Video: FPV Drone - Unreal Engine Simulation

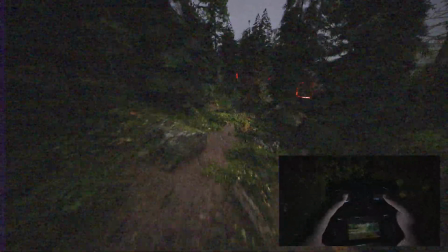This is an FPV drone simulation running in real time in Unreal Engine 5.
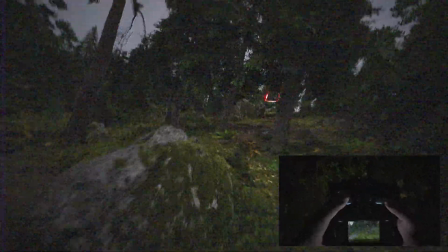In this video I'm going to break down how I put this together and talk about some of the techniques used to create the camera motion,
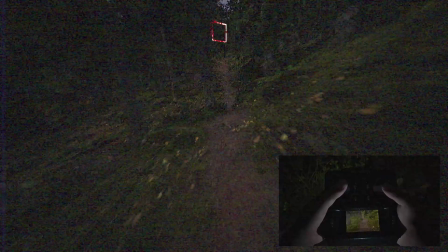the camera rotation, the procedural hand animation and just some of the visual effects in general and how the scene was set up.
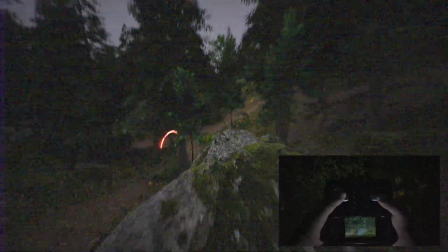And I should point out now that I know absolutely nothing about flying drones or how they work. This is just based on looking at some reference footage and trying to replicate what I've seen in different videos.
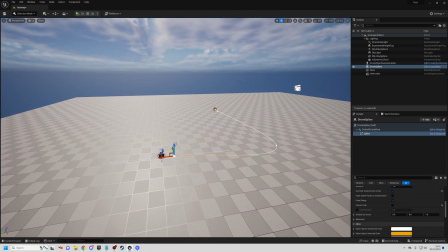So to start off with I'm going to talk about the movement of the drone and the camera essentially follows a spline path, which is just a 3D curve.
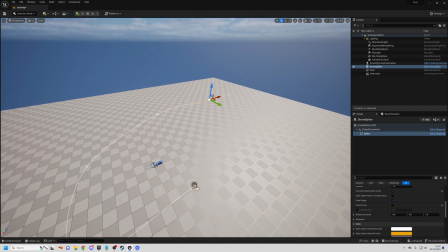So this allows me to place points in 3D and it will smoothly interpolate between these different points.
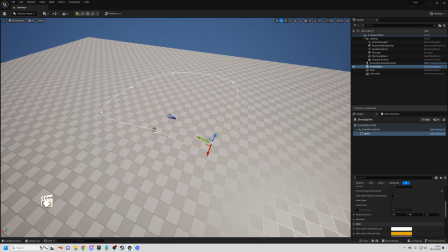And in my case I made it a loop just so that the animation would loop.
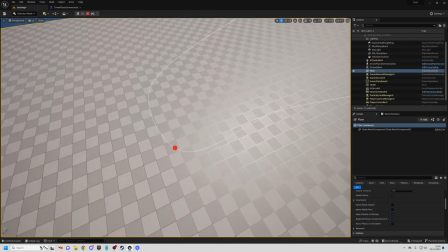But rather than following this path directly, the camera tries to blend from wherever it is currently to where it should be on the path.
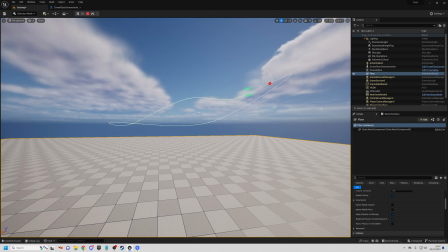and this blend uses a simple interpolation method where the further the object
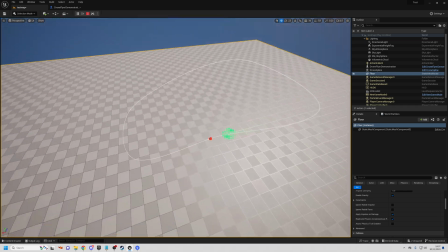is away from its target the faster it will move and the closer it is to the target the slower it will move.
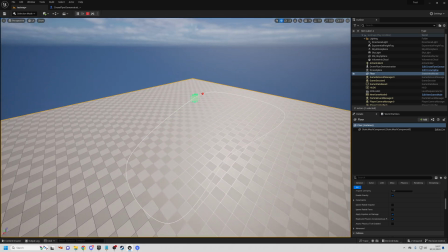This means that it can always catch up to the target if it gets a long distance away from it but it will never abruptly stop when it reaches the target
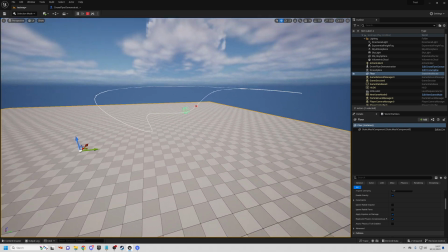or suddenly change direction because as it approaches the target the blend gets slower and slower so it's only making minor adjustments when it's very close to the actual destination. From this spline and the position of the drone the camera rotation is procedurally animated.
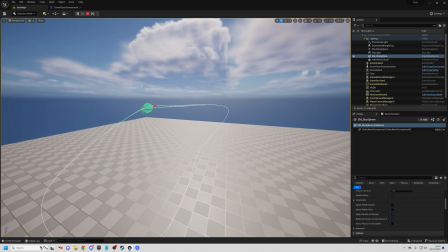So the way I set this up was that wherever the drone is on its spline path, so on the curve, it would look ahead a certain distance.
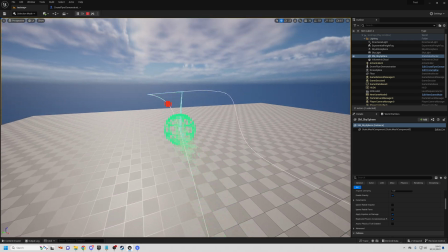So it finds the point on the path which is 730 units further forward through the path and it tries to point the camera towards that location.
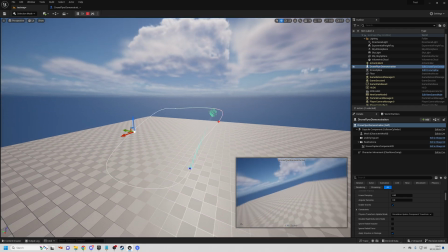So because of this look ahead where it points towards where the drone will be in the future, it means that the camera rotation precedes what the actual drone will do,
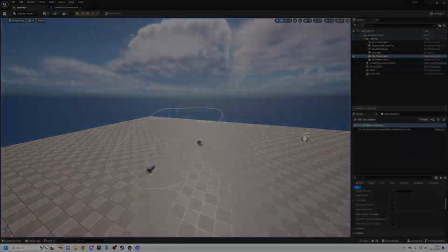where the camera will first rotate and the drone's flight path will seemingly be modified based on that rotation and in the same way
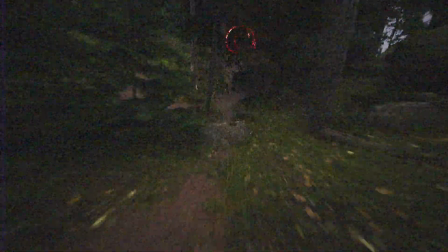that the position of the drone was interpolated and blended from where it is currently to where it wants to
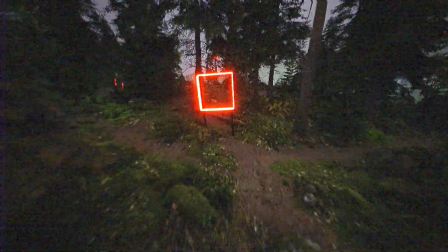be the camera's rotation is also blended from where it's facing currently to where it wants to face.
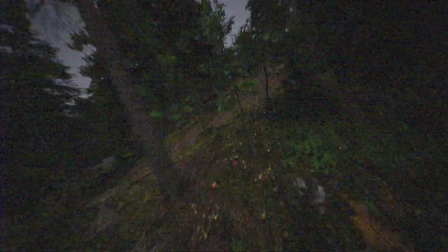This means that the camera isn't suddenly snapping to places where it's trying to aim at it will smoothly interpolate from one to another and to achieve the look
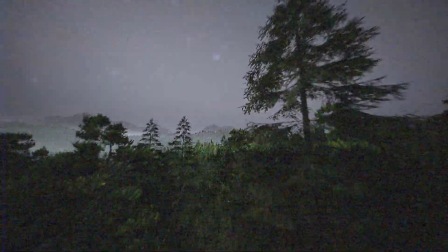I was going for I laid a lot of different techniques for this interpolation because the goal was for the camera to be somewhat robotic because
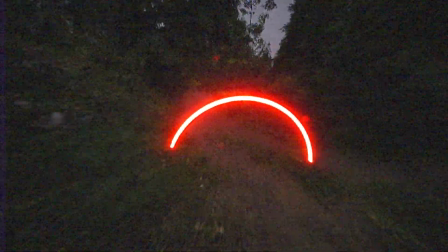it is a mechanical drone that's flying around and it's not a camera attached to something organic like
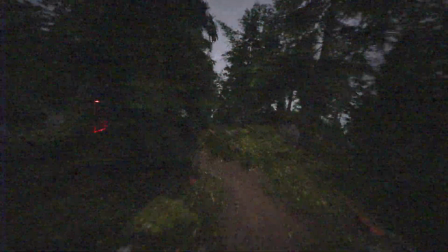a bird so the movement didn't want to be too smooth but it also didn't want to look too robotic and animated.
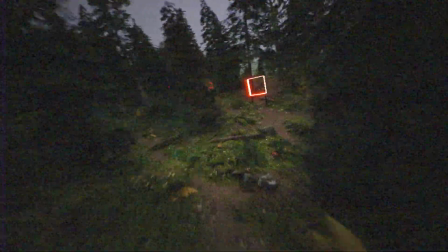So there's some interpolation where it's a constant turn rate and then layered on top
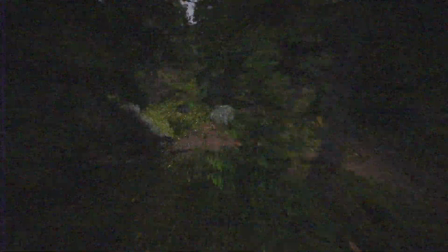with one that's more organic where it's a bit smoother just to smooth out the motion to make it look a bit more realistic
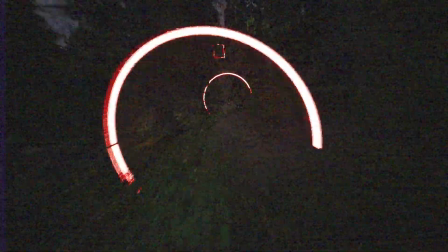and on top of that it's layered with a lot of camera shake which is procedurally generated based on how fast the drone's moving or how fast the drone's
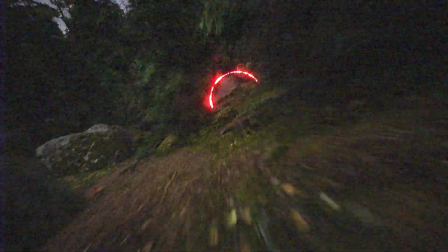rotating and there are some things that are semi-random but still based on what the drone's doing so for example when it's flying forwards the
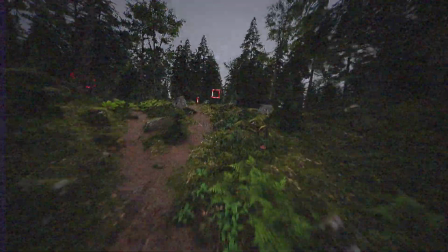more forward it's flying the more it pitches down because for a drone to fly fast forward it needs to pitch down and the camera
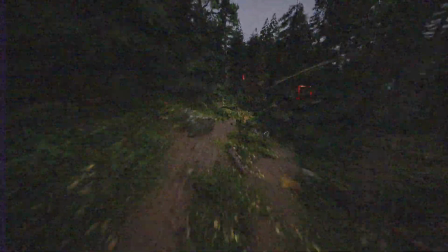roll so whether it's tilting left or tilting to the right is based on if it's trying to face to the left or to the right so for example if
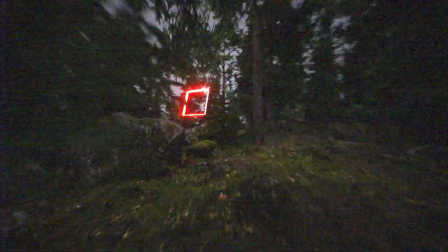the camera's trying to turn to the left because it's about to do a left turn it will rotate anti-clockwise or counterclockwise for those
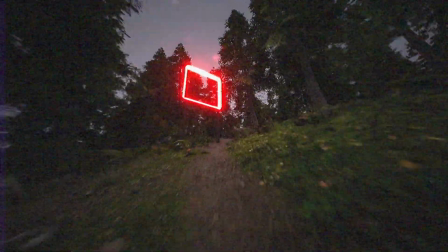people in countries that don't have a good grasp of English and if it's going to the right it will rotate clockwise and this left and right roll is also led with some randomization just so it's not too predictable and looking too perfect.
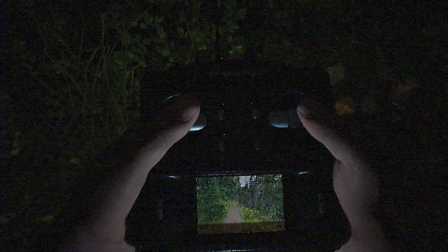All of the information about the drone position and rotation is being mapped to the fingers on the controller or specifically the thumbs.
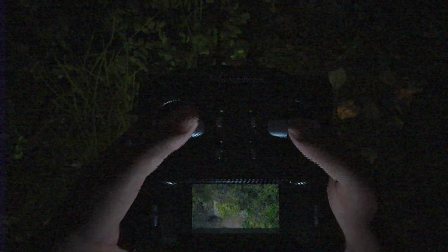So for example the altitude is mapped to the left thumbs up and
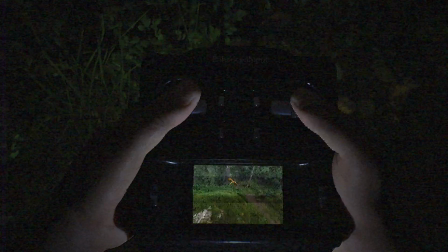down and the yaw so turning left and right is mapped to the left and right on the left thumb.
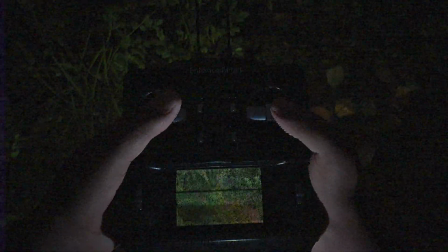The pitching up and down is mapped to the up and down on the right thumb and the roll so tilting left and right is mapped to the left and right of the right thumb.